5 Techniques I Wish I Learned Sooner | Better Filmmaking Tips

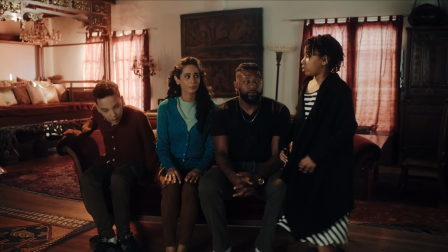[0:00]
We did an episode a while ago where we shot a short film and I went over so many techniques and they might have gone over your head. I don't know. Everyone's at a different level. But if you are starting out, I want to give you some foundational info, some stuff that I wish I knew when I was starting out. It's pretty hard to know why something would look professional. So I want to tell you, I want to give you the cheat sheet. This is the cheat sheet. You know, you should be thanking me. Let's get it.
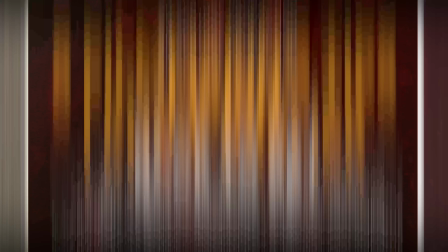When you're starting out, you're gonna be shooting a lot of interviews. Every business needs a corporate video, everybody needs a talking head. There's a lot of documentaries that you'll probably be shooting. So you'll shoot a lot of interviews, and I wanna show you the things that I did, not necessarily wrong, but the things that I defaulted to. So the first thing was shooting very close close-ups and not really taking into account the entire scene. I think in the past few years, it's actually become a lot more common to see people do like really wide interview takes.
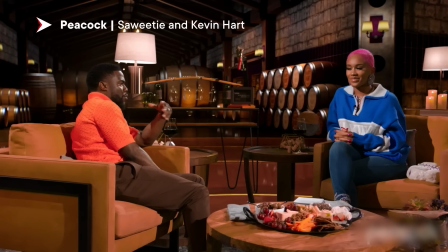[1:06]
I think it's pretty cool because not only does it show more of the person, but it also shows more of the environment.
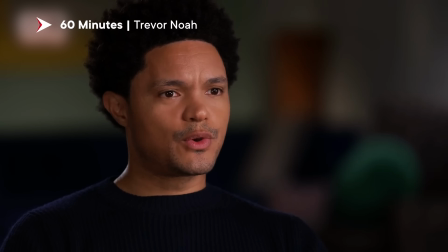[1:13]
Of course, with a wide lens, you can't get that really blurry depth of field, but that's good. Like now I admire it. It's hard though, because if you see the wide shot, you can't actually place stands in the shot. So you have to figure out ways of rigging lights up above people, of having powerful enough lights so that they can throw light farther.
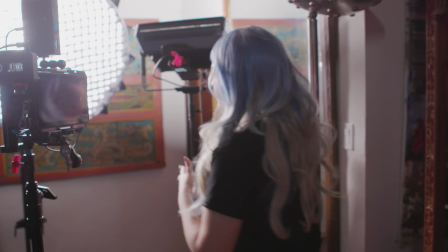[1:38]
Here we have a few very powerful lights. We have this 300D2 that's gonna be our key light.
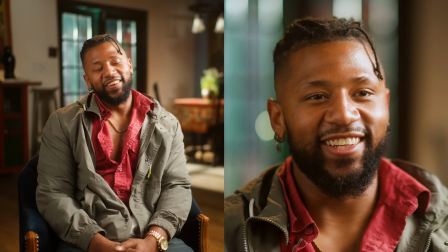[1:44]
So even though we have a 35mm lens and it's pretty wide, it can throw that light pretty far because it's a pretty powerful light. We also have another 300X here. And this is our backlight.
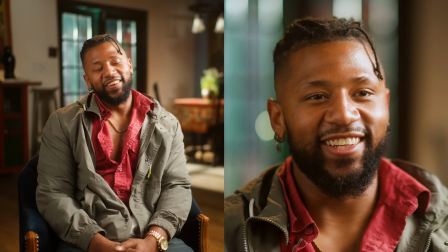[1:57]
We are C-clamping it to the beam so that we can have a nice, powerful, directional rim light. Otherwise, how would we be able to get it? Well, we would have to put it on a stand, right? And we would have to put the stand just outside the shot. We couldn't make the shot as wide as we can make it now.
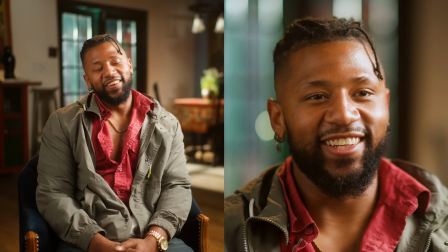[2:15]
When I was starting out, I gravitated towards the longer side of the lens spectrum, if you will. I would normally just go for the 85, the 90, the 105, but now I try to go as wide as possible.
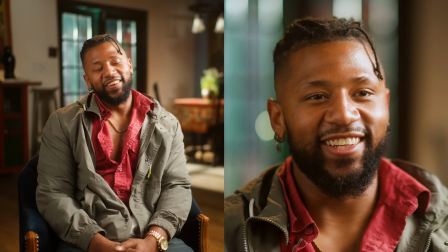[2:29]
So let's compare the two, the 35 and the 85 here, and let me know which one do you like more?
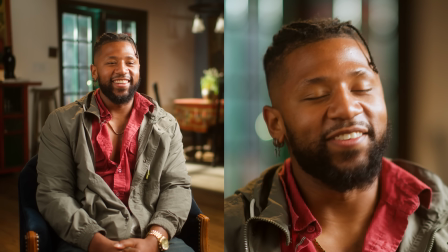[2:37]
Do you like the one with the softer background, or do you like the one with more visible in frame?
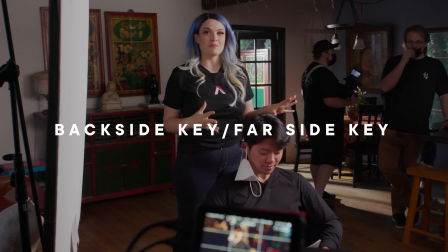[2:43]
I prefer the 35. But that's just me. Watch any movie, no seriously, like go watch any movie and you'll see that most of the lighting, the key lighting on people's faces actually happens on the back side of their face. What do I mean by that?
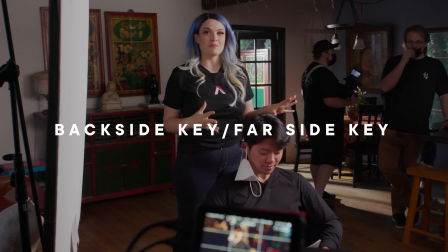[2:58]
Tway, look that way, all right? So you see the camera is looking on this side of his face, but we are not lighting this side of his face. We're actually lighting this side of his face. This is called a backside key or a far side key,
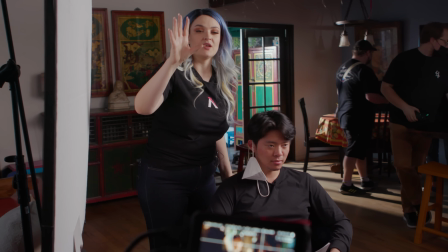[3:13]
and it makes things look more dynamic than if we were lighting from either directly behind the camera or from this side.
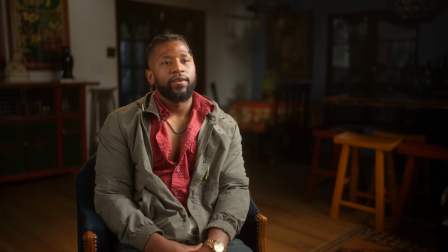[3:21]
Take a look. Here's 3 examples. Backside key, front side key, and frontal key, right? Huge difference. So whenever you're watching a movie, take a look at the way that people are lit. Backside key is key.
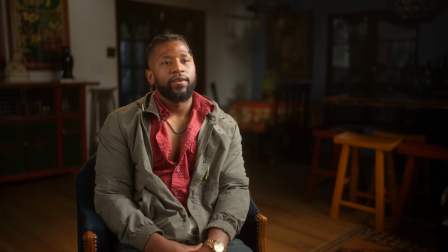[3:38]
Number 3, one way to differentiate between an amateur and a professional is that a professional thinks about what's in the entire shot, not just what lighting's going on someone's face, but what lighting is in the entire scene. So I would normally, when I started out, not think about what's in the background.
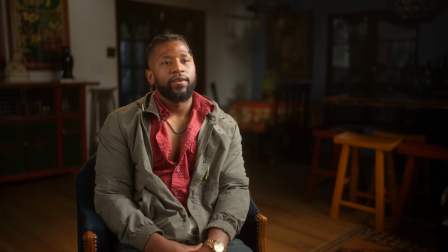[3:55]
I wouldn't think that, oh, hey, we need another light on the background and on the floor because the floor is too dark and the background is too, in the shadows.